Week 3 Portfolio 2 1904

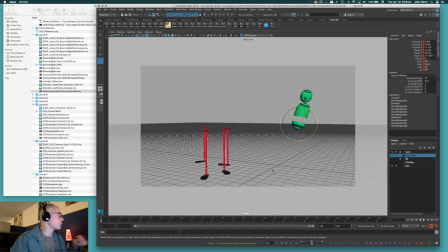Got my start pose, my first rock, anticipation, then my anticipation squash here, then my peak here. In this case too, I'm like, yeah, I still have some room here. Let's do that. Bring him over.
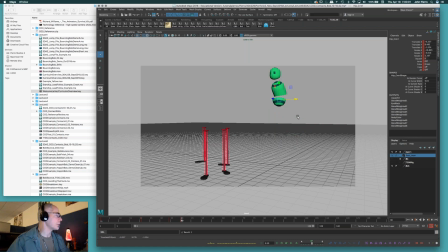That's him popping out of there. And
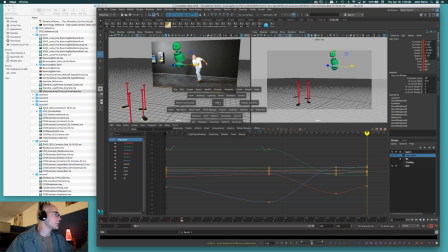in this case now too, now I'm going to build my landing, right?
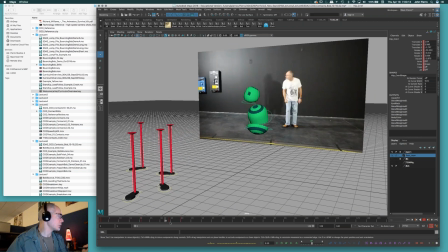I'll come back and animate some more of this later and break it down. But now I want to land, and I'm landing in the contact, right? That's my foot landing. So the contact pose is going to represent your stretch in, right?
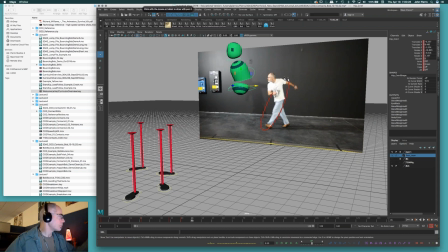That is Bob's stretch in, right? With the head, the abdomen, whatever. And I'm leading with the hip. And as much as the body's still forward, the hip comes down first, the leg comes down first. That means the body will drag behind a little bit, even though it's still arching forward. Okay, so key this,
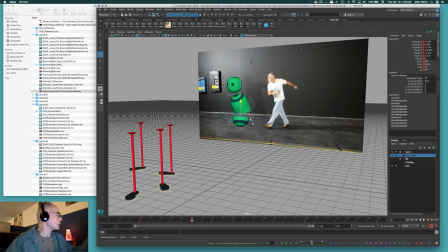and then I'll take my character and kind of start putting him into place like he's going to land on that front step.
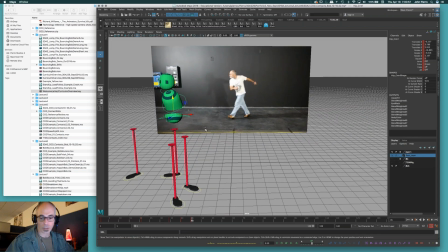So, okay, this is a stretch too. I want him pointing back in pretty much the direction here. I'm going to zero out the top bit of Bob, his head in that. This is going to drag a little bit anyhow, but not quite that much. Maybe the body is still up.
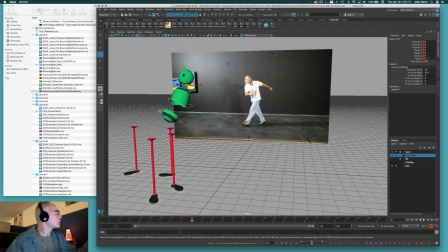The head is still kind of, the neck's still kind of forward, but maybe not as much, just a little. Because I still want it to feel like it's dragging a little bit, maybe like that.
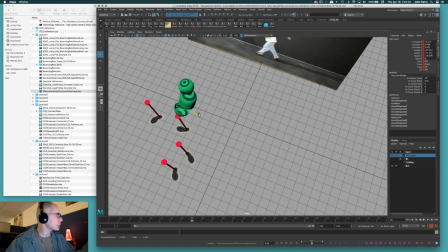Want him to hit his mark, so let's see, this might come in, be about there now.
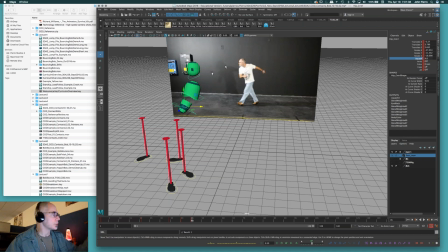Stretch this out. It stretches up, so that means I'm going to bring it down a little bit more. Maybe like that. Boom, peak, stretch in, and then it would be squashing.
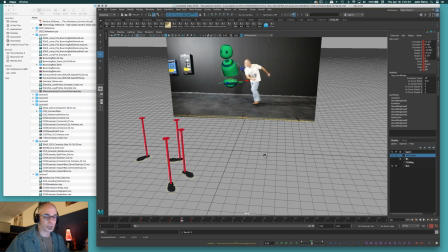Now, I kind of purposely just didn't care too much about how I was translating him,
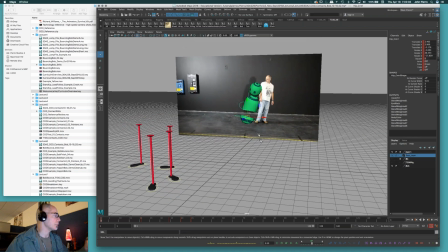because I like to kind of get you guys, again, thinking simply about the use of the graph editor and look at your translates. as you're building this and say, hey, he's coming forward in Z,
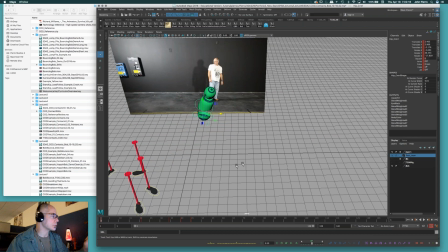he's coming to the left in X, right? So as you're building these poses, take a look at your progression.
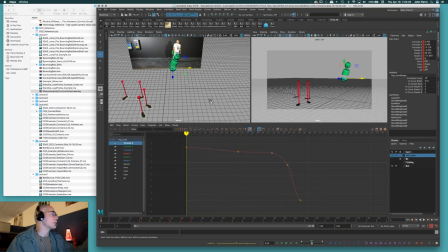How is he coming side to side? Okay, side to side, if we look at it straight on, that's side to side.
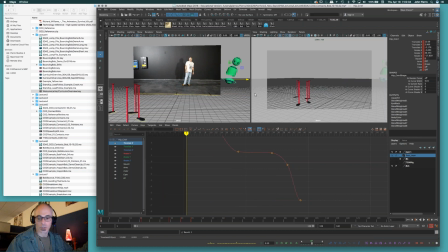Keys going up, bring your character to the right. Keys going down, bring your character to the left. Okay, it's as simple as that. So this is your character starting off more to the right and jumping and going to the left.
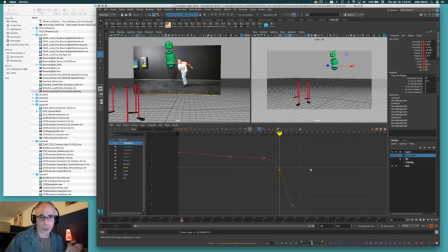Okay, so from what you guys know about the jump, when you push off, that should be pretty fast, right? You should come out a little more linear, right? So that means coming out of your squash, when I push off here, I probably want to feel him come out of there a little faster, right?
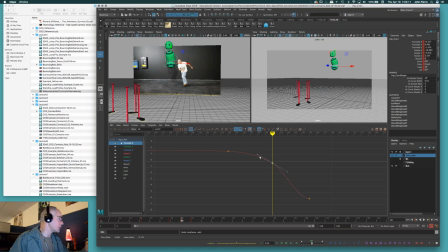You can even see that the value change isn't much. It's really flat through here because he's not going to the left much. If I want him to be a little faster to come over and then fall a little bit straighter down like the jump would, I want my progression to look a little bit more like that,
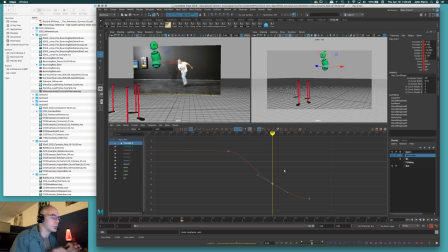right? So you can sit there and see if you're not moving him that smoothly and just nudge him in the right direction. Obviously, if your timing is way, way off, if you've got like 200 frames or I don't know, 25 frames in between here, it's going to take him a while to get there. So that's not going to be a good gauge either.